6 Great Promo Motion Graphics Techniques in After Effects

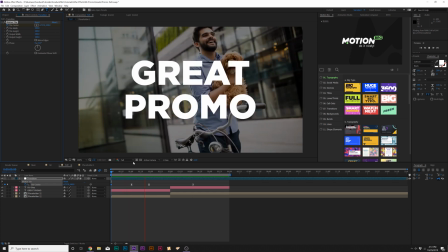250s
So here's our current video. I added a little bit of motion tile effect to the beginning of this, you know, timeline.
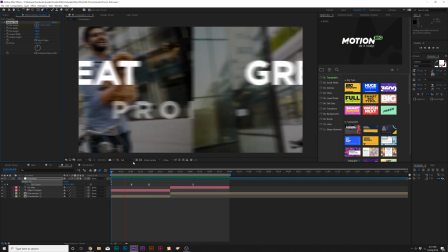254s
But, you know, off the bat, what we have right now is okay. We're getting somewhere, but it's a little bit boring.
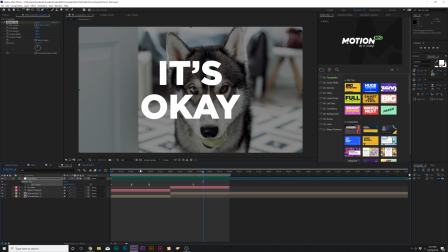259s
It's very static. And I want to add just a little bit of, you know, attitude, a little bit of shake to this.
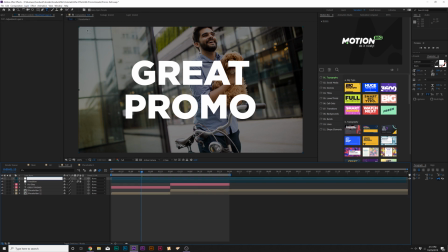265s
So it's very easy to do this as well. So go to Layer, New, Adjustment Layer. And we'll rename this layer to Shake and Bake if you want to get very spiffy.
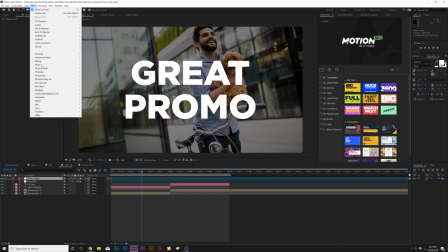273s
Okay. And then we'll go to Effect, Stylize, and we're going to add Motion Tile again.
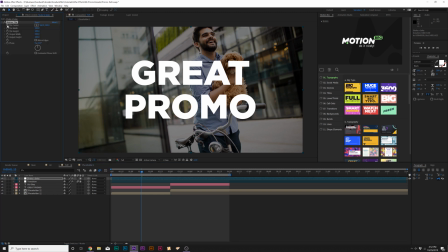279s
I told you this is a great effect. And all we're going to do is alt-click the stopwatch for Tile Center and type in Wiggle.
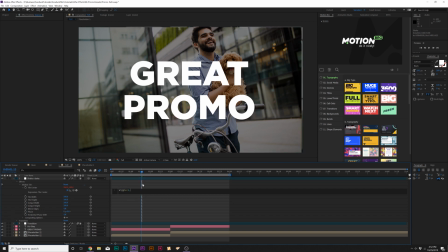285s
Open parenthesis 2 comma 30 close parenthesis. So there's that expression, and you'll see that there'll be a little bit of offset here because this is the camera shake. However, you'll see like the edges are being repeated. This is why I use this effect.
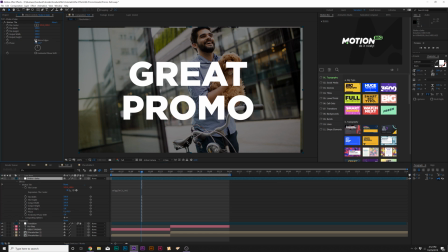301s
But if you don't want it repeated, you just click on mirror edges and it just repeats, you know, the edges with a mirrored effect, so it looks seamless. If you do this with just a basic position parameter, you'll have black borders.
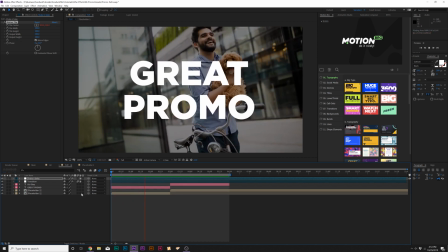314s
That's why I love the motion tile effect. And now for camera shake here, this should be a little bit more zesty, which, yeah, it looks pretty cool. So it just brings more attention to this, you know, coming together composition. Now that we've gotten three steps out of the way, I want to move this a little bit further and pull these titles out a little bit more by just glitching them about a little bit.
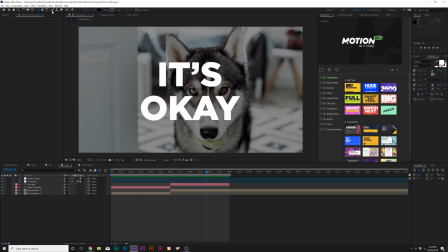332s
So this is very easy to do. What I'm going to do is come here to the rectangle tool, grab it, make sure the stroke is turned off. You can click it and click on none if it's turned on. And then draw out a straight rectangle like this.
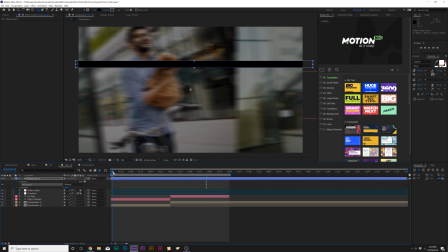342s
All right, nothing too difficult. And we'll let this be on for like three frames.
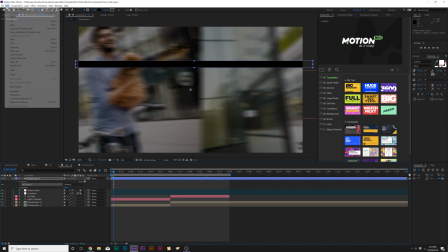347s
And then what we'll do is we'll go up to edit, split layer, and then we'll just delete it.
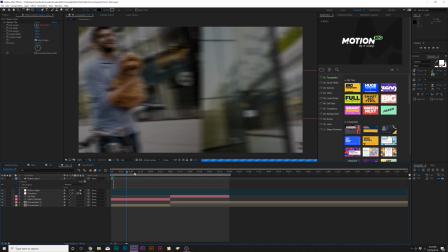353s
And then we'll go ahead and draw out like another, you know, line over our title.
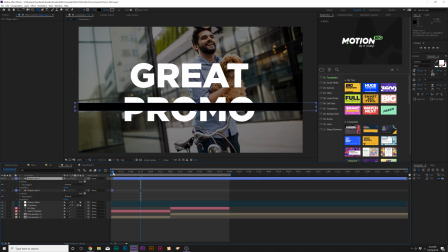357s
So make sure that these are covering up our titles. And, you know, simply drag that endpoint in, let that be on for like three frames or so, delete the layer, and we can keep going here. So we're just trying to create something kind of random, and this is going to be our glitch map.
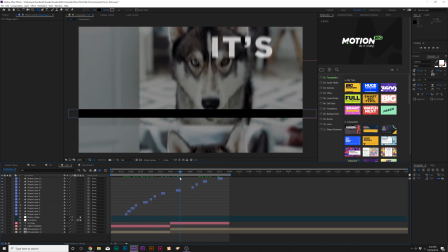372s
Okay, so now I have a handful of shapes just going across our composition. It's really quick to create these and just spread them across the timeline, as you can see down here.
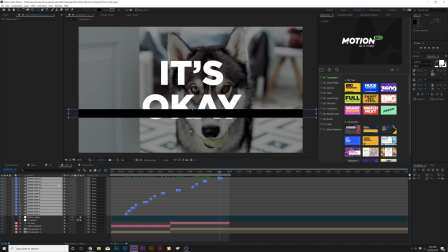381s
And when you have all your shapes going across the timeline, and you can just duplicate them if you want to speed up the process, just select them all, go up to layer, pre-compose, and we'll just call this shape map. And there it is.
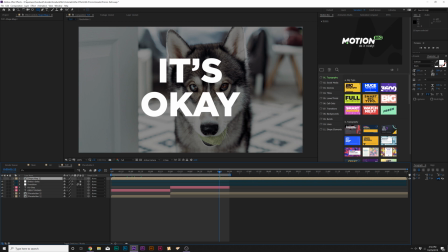394s
And then we'll turn off this layer by clicking the eye icon. And let's go to layer, new adjustment layer. And we'll just call this glitch one. And we'll go to effect, distort, and we're gonna wanna grab displacement map.
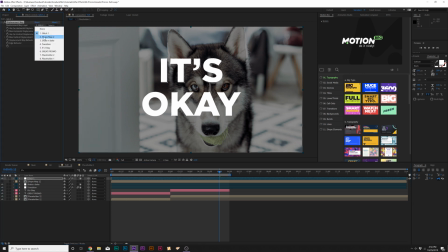407s
Then we'll set the displacement map layer to shape map two. And you can see we get a little bit of glitches here. I can just increase the horizontal real quick. And you can see that it glitches everything. I don't wanna glitch the background right away. I want to be able to just do the title by itself. You can see you're getting distortions in the footage, which is okay. So what I want to do here is grab our glitch adjustment layer, our shape map,
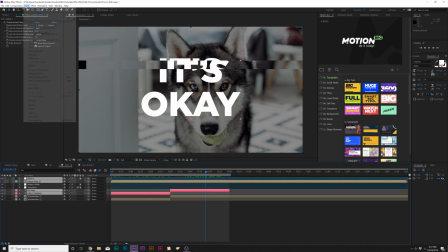427s
and our two titles here, and go to layer pre-compose, and we can call this glitch title.
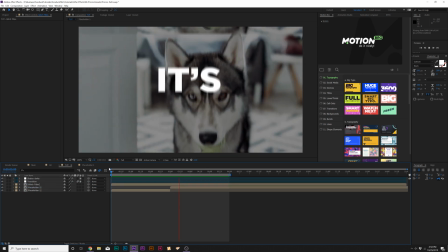434s
And that's good. Make sure this layer is underneath our transition layer. And now with our glitch title map, it's just over our title, and that looks amazing.
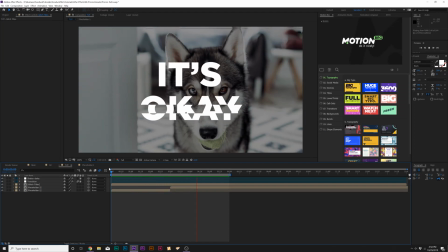443s
And it just adds, you know, more detail, more to our intro promo, whatever you're doing, just looks great.
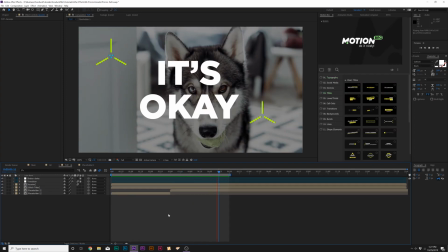448s
And of course, you know, if you want it on the background as well, that's up to you. So in our fifth technique, I was going to talk about adding accent motion graphics to our work. And I would go step by step showing you how to do this, but I have at least 10 tutorials showing you how to create accent motion graphics all in depth.
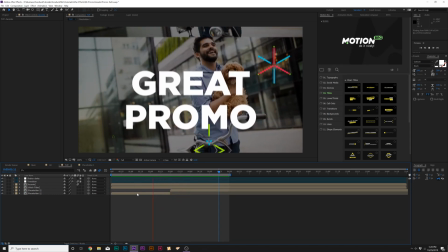464s
And I will link my best accent tutorial in the description. It's called 4 Great Motion Graphic Techniques in After Effects that I created like a year ago and had like a million views.
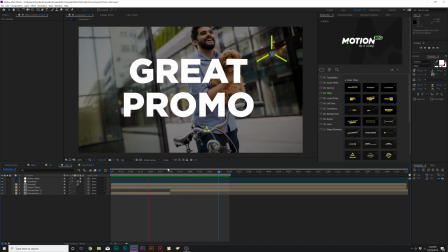472s
So it's been a really helpful tutorial and I highly suggest taking a look at that.